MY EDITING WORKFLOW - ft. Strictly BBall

this is Mankato from California, and you're watching Project Sploosh. Floor seats for the Knicks.
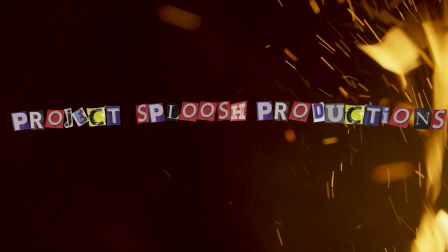[0:08] Couple models blowing kids. They don't even.
So for today's video, it's gonna be something a little bit different. I'm gonna start going through my editing process in some films that I'm starting to work on. As some of you guys know, I'm trying to up my production film as much as possible. I'm trying to learn new things daily. I'm starting to watch a lot of tutorials on YouTube, whether that's just like Final Cut, Adobe, or After Effects. I'm trying to get more into Adobe and After Effects, but that's gonna have to come a little later. I'm still watching some tutorials on how to get better and how to learn, like basically just like the beginning steps of those, I guess. For more for After Effects. I know how to go through Adobe with my computer. That thing is just sad when I run it. So we kind of stay clear of Adobe for a little bit. So today I'm gonna run you guys through my timeline on Final Cut for a short little film I made for my friends over at Strictly BBall. If you guys don't know who that is, first link in the top of the description. Go show them some love. But anyway, here's one of my first intro videos that I've ever made for somebody or a client or whatever. Here it is. Here's the first one. Let's go check it out.
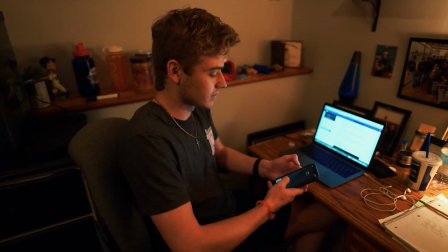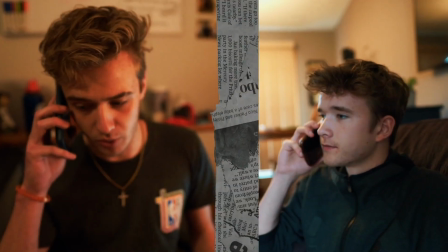[1:14] Yo, what's up? Yo, what are you doing right now? I'm super bored. Nothing really.
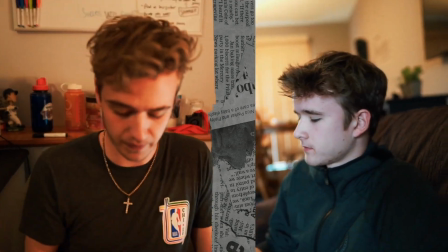[1:19] You trying to go to the park? Yeah, I can leave in 5. Alright, bet. You're the right girl, so I can only say that it feels right.
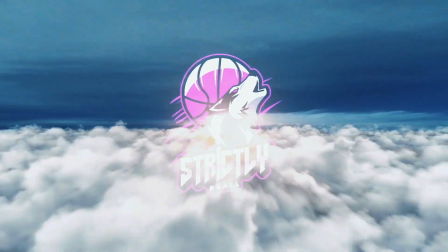[1:26] It feels right. It feels right. Yeah, I can only say that it feels right.
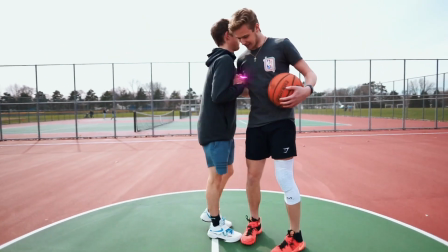[1:32] It feels right. It feels right. Yeah, I can only say that it feels right.
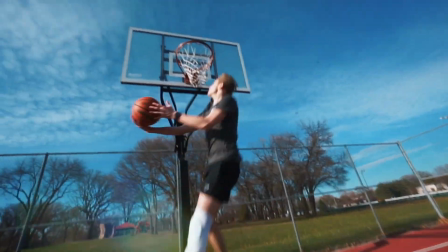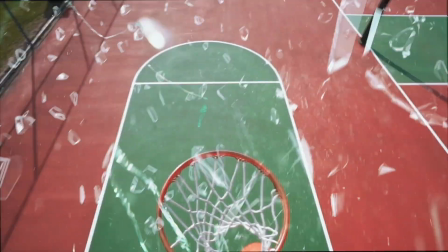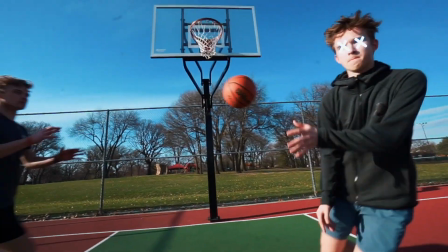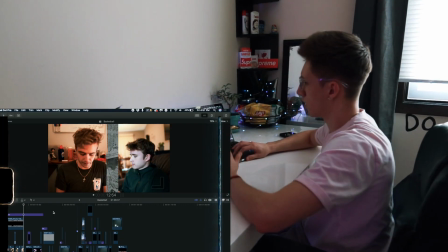[2:15]
So these are a couple of the boys, and they've been going crazy on TikTok. Basically just a basketball TikTok channel that they run. They sent me over to the page and told me they're close to hitting 100K and that they wanted to start a YouTube channel. They came over to me to tell me that they needed some help filming an intro video for the YouTube channel. So at first I was like, okay, this is something really different. I don't know if I can do it, but let's try it anyway. Like 5 minutes before they gave me the phone call, I was literally like binge watching my boy's Instagram page. In this video, along with a lot of other videos that I've seen from a lot of creators, he started off the story pushing into the world and dropping down onto the actual location.
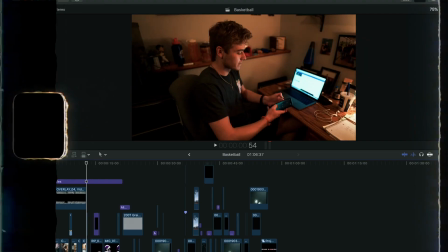[2:50]
So I took a little bit of inspiration from that, but I put it into my own words. So I started off with the conversation, the phone call. I used this little overlay of a newspaper. I don't know why I did this. I just kind of thought it was like fire at the time, so yeah, that's why we used it.
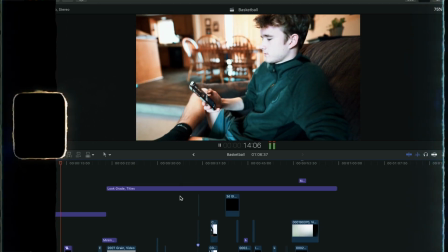[3:05]
Kind of went for the same idea. After the phone call was done, swooped right over. I grabbed another overlay just to kind of make the transition look a little bit more smooth. I think it works out fine, but I wish I chose a different one now that I'm looking back at it. A little hidden secret. I wrote my name right on the little jigsaw puzzle or whatever that's called.
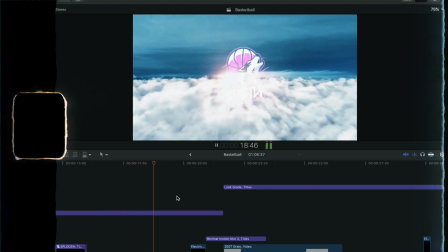[3:23]
Pushing into the world, got the logo pushing in, added some electricity over it, yep.
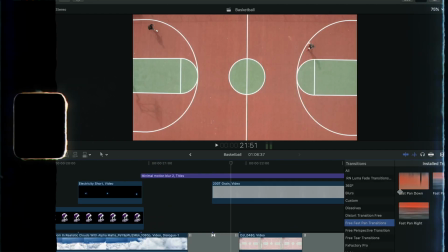[3:29]
Then we're sliding down. I put a little, I think it was Ryan Nangle's transition. Let's see what it was. Never mind. It was just a fast pan transition. I fast panned down. Of course my computer's gonna be slow now. So I panned down fast from the clouds onto the drone footage that I put onto the court.
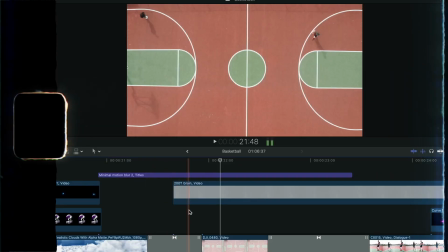[3:46]
It wasn't the smoothest, but after a while, I kind of just went with it. I threw some grain over it just because the footage just didn't really turn out the best. So I put some grain over it just to kind of hide it a little bit.
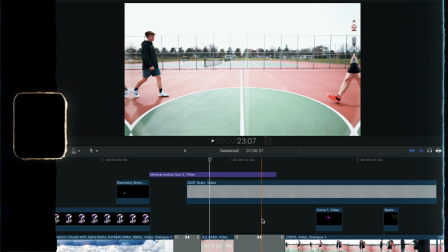[3:57]
And then from there, I put on a little cross dissolve just to kind of make it look a little bit more seamless.
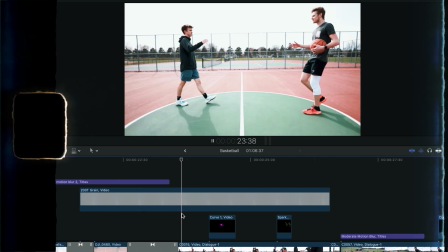[4:03]
Then went towards the handshake, and I just added some animations onto there. I literally just found these online, and I just changed the blending mode. Some of them I use light and some of them I use screen, just depending on which one. I basically just tracked him onto his arm right here.
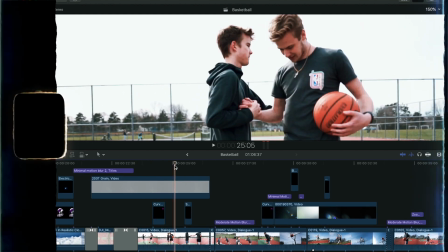[4:17]
And then right when they finished up the dap up by going down, I added another little spark. I thought that was pretty cool. That was my first time using these animation kind of things. And then from there, I kind of masked him out.
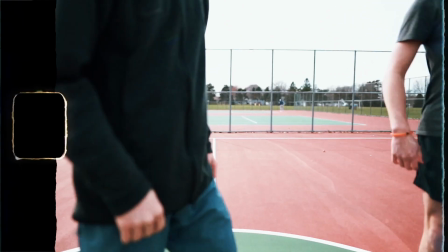[4:28]
Go frame by frame, masked him out, put some feathering on his arm to make it a little bit better. Speed ramped it just to make it go even more seamlessly.
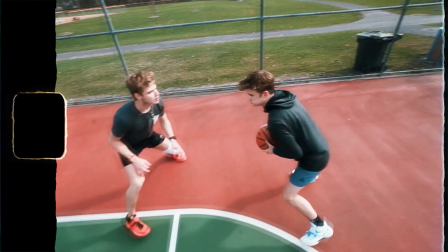[4:35]
And then it cut straight towards their one-on-one playing. And my computer's being slow, so you guys can't really see, but I did all of this handheld, so keep this in mind. They're all handheld, shot on a Sony 10-18, super scratched up lens. I just saw the lens because it's like, it wasn't worth my buys. It was very good for the shoot, but I wish that it wasn't as scratched, and I wish it was in better quality. Maybe we'll come back to the 10 to 18, but that's okay. I put over some moderate motion blur. I just threw that over the clip just to make it feel like I'm more into the position, I'm more playing in the game with them.
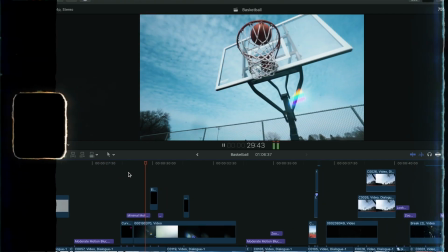[5:11]
Added some lens flares over him. I kind of used the lens flare as a transition into this.
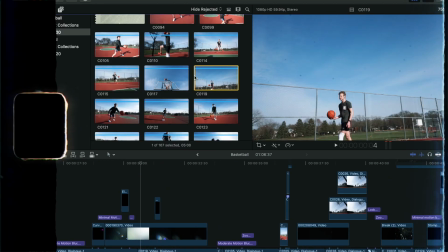[5:15]
What I did from here, you guys can't see it. Okay, so I think this is the one we ended up actually using for this clip.
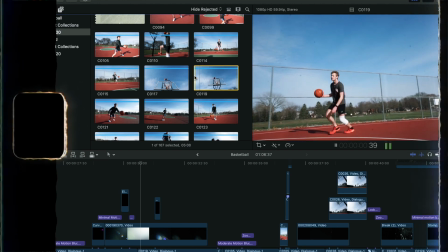[5:21]
As you guys can see, I started up kind of high and panned down. We tried this multiple times and he made it multiple times, but what I wanted it to do was push in on the ball as it was going through the hoop. And my idea towards this was gonna make a cool masking transition, that's something different and something that people aren't gonna know that's coming. So I used that ball falling down. I didn't speed ramp any of this just because it was already going fast, but I zoomed in and that kind of made it feel like it was going a lot faster when it really wasn't.
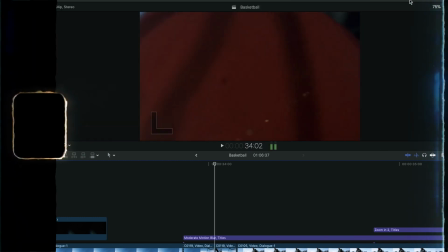[5:47]
Go frame by frame. As you guys can see, like right here is when it changes. And this is when we put in the new clip. This one I thought was really, really cool. Shout out to Joe for being so patient with me. This was something I was trying to just start again. I did another vertigo effect. Yep.
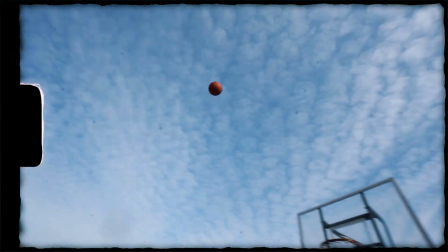[6:04]
And then he basically reached towards the camera. So it just made it look like the ball literally came from the camera. That's one thing about like the raw clips towards the actual clips in here that makes it so different, is you guys don't actually like see what happens behind the scenes and how these are all made. I think that's just one thing that I wanted to show myself in the future.
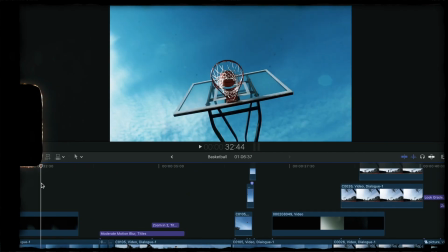[6:21]
Like this was my creative mindset into this.
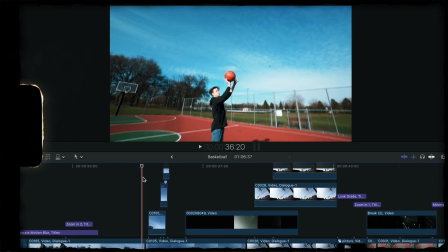[6:23]
The ball fell down, pushed in, spun it, did that, and then from here, this didn't really work out my best, but I just went with it. My computer really hated me on this. So you know when you were little and you were looking through like the skateboard magazines, or maybe even over on Instagram, when you see people have like multiple things in one shot.
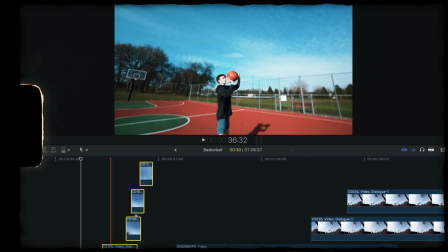[6:41]
So for this one, I was moving, the ball was moving, so it was kind of hard for me to track where the ball was gonna go.
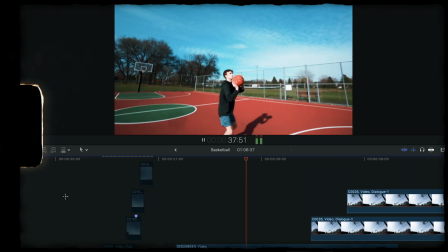[6:47]
So this is what it looked like without the balls in the air, which it still looks pretty good.
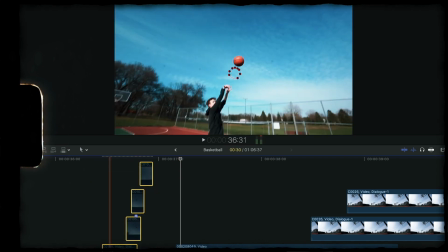[6:51]
Like it looks like a decent clip. I just wanted to catch like the viewer's attention more.
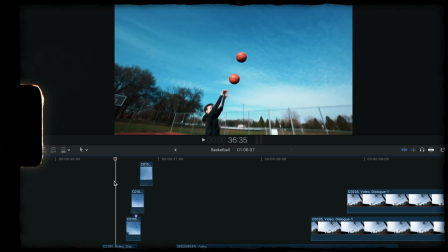[6:55]
So we threw on some masks, masked the ball out from the first clip, and as you guys can see, the ball is literally poorly matte. I introduced this again into the next scene. I added a lens flare for kind of a transition right here.
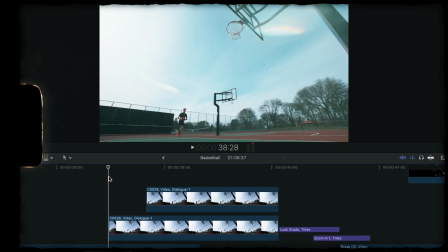[7:07]
Not the best, but it works when you're not really looking at it like that. Again, I try to do the masking thing with the people, but I'll show you guys, it's not good.
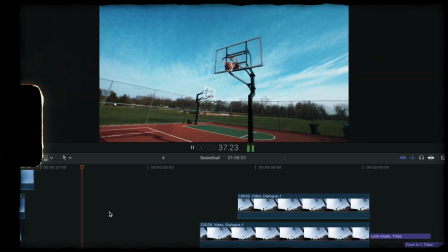[7:16]
Like, they're not good. I'm gonna get better at this in the future, but for now, this was my best work at what I could have done for that. And then from here, I wanted to make the dunk more aggressive. So I tried to get a lower angle for this, and then what I had in mind was when he's up there dunking, I want to get different angles. I want to stop it, throw in some Instagram cards, make it look like I posted these on Instagram. It's kind of like pictures. So that's what we did right here.
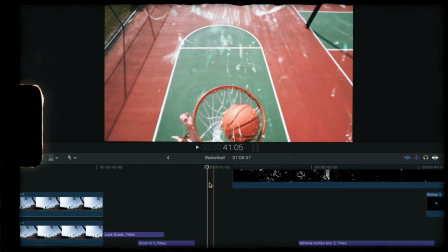[7:37]
We added on a mid dunk, different angle dunk, and then when he dunks it, I added this overlay of some glass breaking, acting like he broke the... Yeah, I don't know. I had my friend Joe pop up on top of the basketball hoop, putting the camera down just to make it feel more aggressive and feel like you're more in the moment, kind of like you're watching an NBA game.
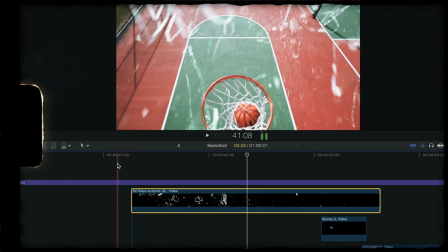[7:55]
And then I added some 3D glass figures or accents or whatever you want to call it into the next clip to kind of make it more seamless, because if I have it without this,
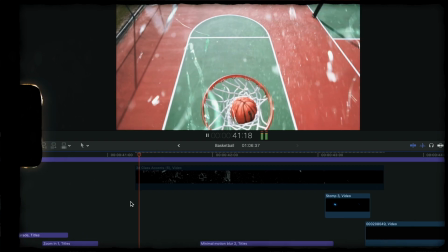[8:03]
it kind of just like it stops abruptly and it just like it doesn't really go with it. So I added some accents. I zoomed in at the end to make it feel like you're really pushing into the next clip. Added some motion blur just to make it again more appealing to your eye. I did the same thing right here.
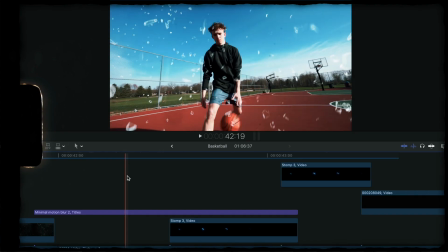[8:18]
I followed him.